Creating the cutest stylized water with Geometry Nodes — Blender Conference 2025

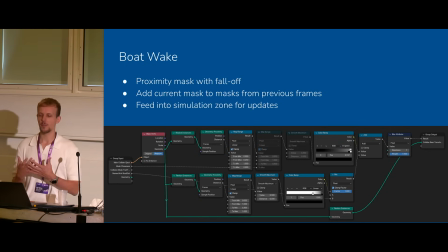624s
But in a simulation, of course, you feed in that proximity mask every frame, and you let it fall off a little bit over time. So yeah, feed it into a simulation and mix it together properly, and you get a nice kind of setup.
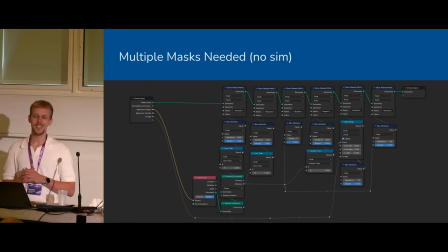639s
Now, there were a lot of masks needed, though, which was the tricky part, because we did want a kind of stylized fall off of the ripples of the water. We didn't just want to fade it out with opacity. That felt like a cheap trick to us.
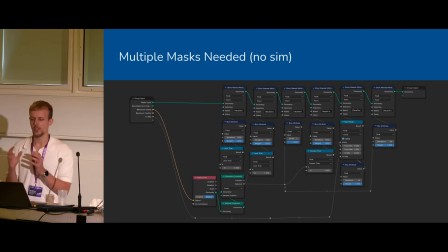655s
So we did store a lot of variables for distances to the boat on the sides, on the front, also on the back.
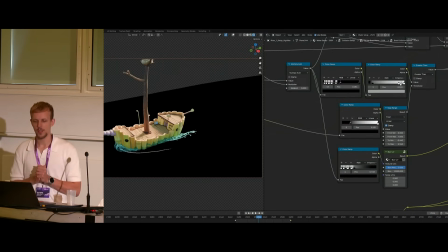661s
And this is, for example, something we can control with that, which is really just the thickness of those sketched lines that we want to show on the water. For example, the front of the boat interacts with the water a little bit more. It pushes the water away stronger.
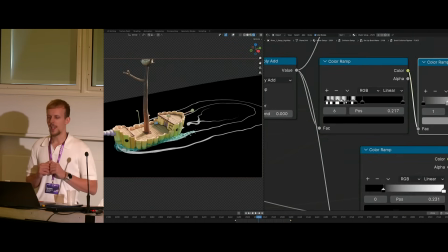674s
The waves are usually a little bit higher. So we have bigger sketched lines there as well.
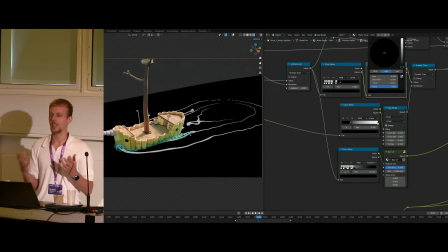679s
The more we go away from the boat, the lines become a little bit thinner because, well, the water is more calm again, right?
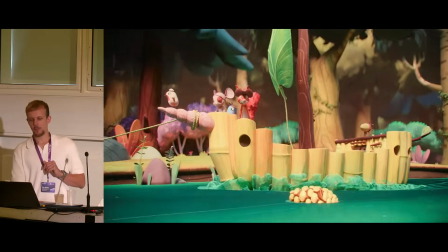687s
It's got more time to settle down. So the splash itself looks a little bit like this.
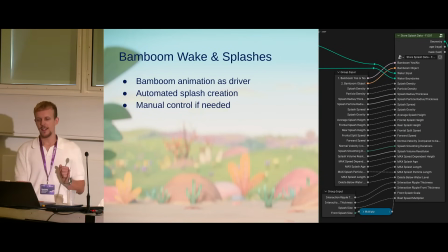694s
So let's get into the splash, right? So like I said before, bamboo animation has to be the driver. This entire tool goes to a different team that has to work with this setup, and they have to work with an animated boat as well.
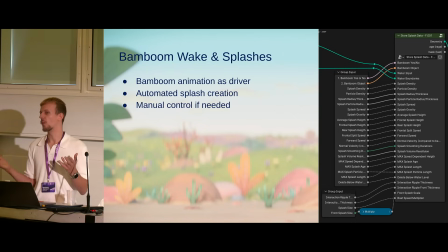710s
So they add the boat to the water, and the water should just work based on that, with some manual control, of course.
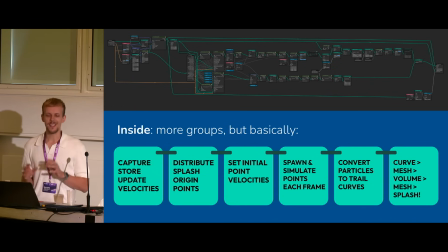717s
So this is basically inside of that group, and don't worry too much about the notes you see here. I kind of generalized it a little bit more to explain what's going on. So first things first, we just capture, store, and update all velocities that we need, right?
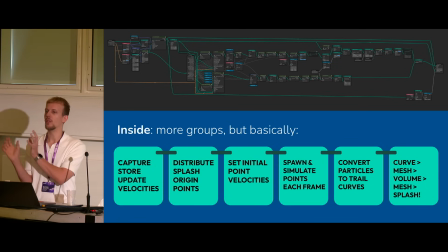732s
Before the main simulation, there's multiple simulation zones going on, one to just, well, set the velocities properly. We then distribute some splash origins on a mesh that's not the boat, and I'll explain why later. Then we set some initial point velocities where we spawn particles, right?
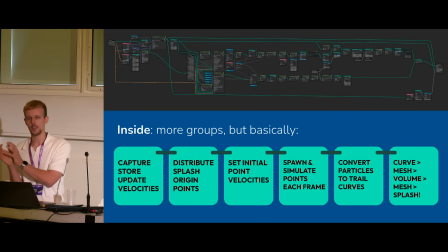751s
So we have to actually get the velocity of the boat, for example, into the particles as well, so they move with the boat and don't get left behind. Of course, we simulate those points, right? They have to actually get introduced to physics, gravity.
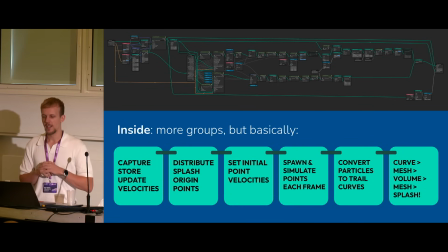766s
The velocities have to actually propel them outwards from the boat. So then we convert these particles into trails with a fun little method based on, well, curves to mesh to volume to mesh to splash.
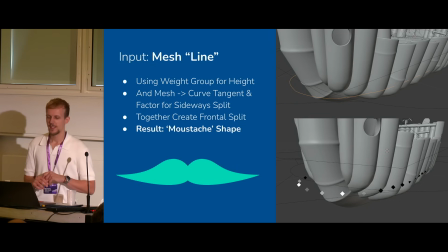779s
And I'll explain that a little bit more later. So the input is not actually bamboo for the splash. It was a little bit unstable, so I decided to actually add a very simple mesh line around the boat that we use to just distribute points on convert this to points.
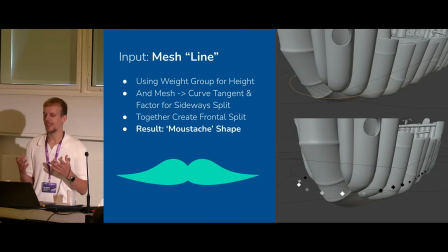794s
Now the reason why this is not actually a curve, but a line of a mesh, is so we can use weight paint groups, and we can always convert it to a curve in the geometric system and access the tangents at that point. So this way we really could control it with a weight paint group, for example, for the height of the splash.
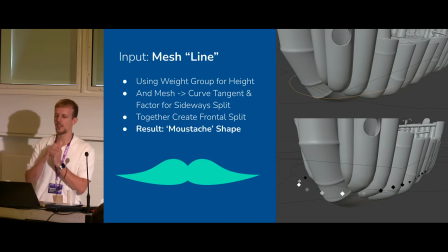813s
At the center where the boat interacts the most, we have a higher splash, so we can just, well, use a little bit of weight paint there to make it higher. And then we convert it to a curve. We can use the tangents, right, the direction of the curve. We can just swap that around in the middle, so the tangents are facing away from the center point there.
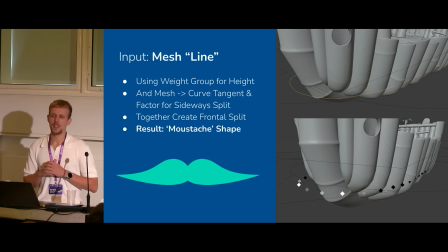832s
And together they really create that frontal split that you usually see in boats interacting with water. I refer to it as a moustache shape because it kind of looks like one.
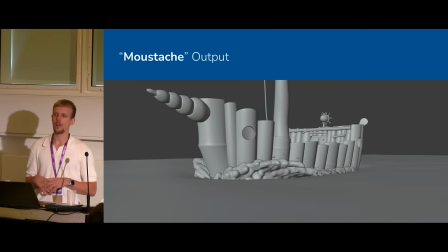843s
And this is really the output that you get if you apply that to your particle system.
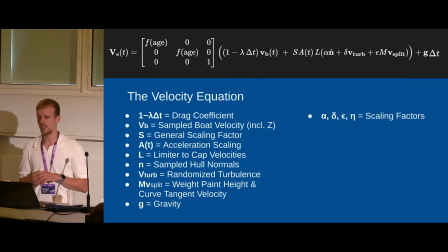849s
Now there is a little bit of math involved as well. There is a general equation behind the velocities of the boat primarily. I think it's the driving force behind how the particles move and how they operate.
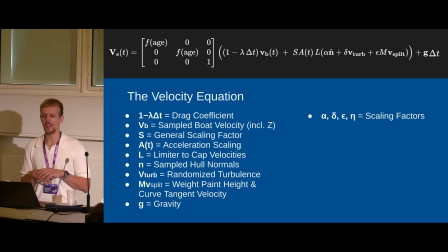863s
So I did list all the different terms here and what they are for you if you want to watch it back later or are interested in this.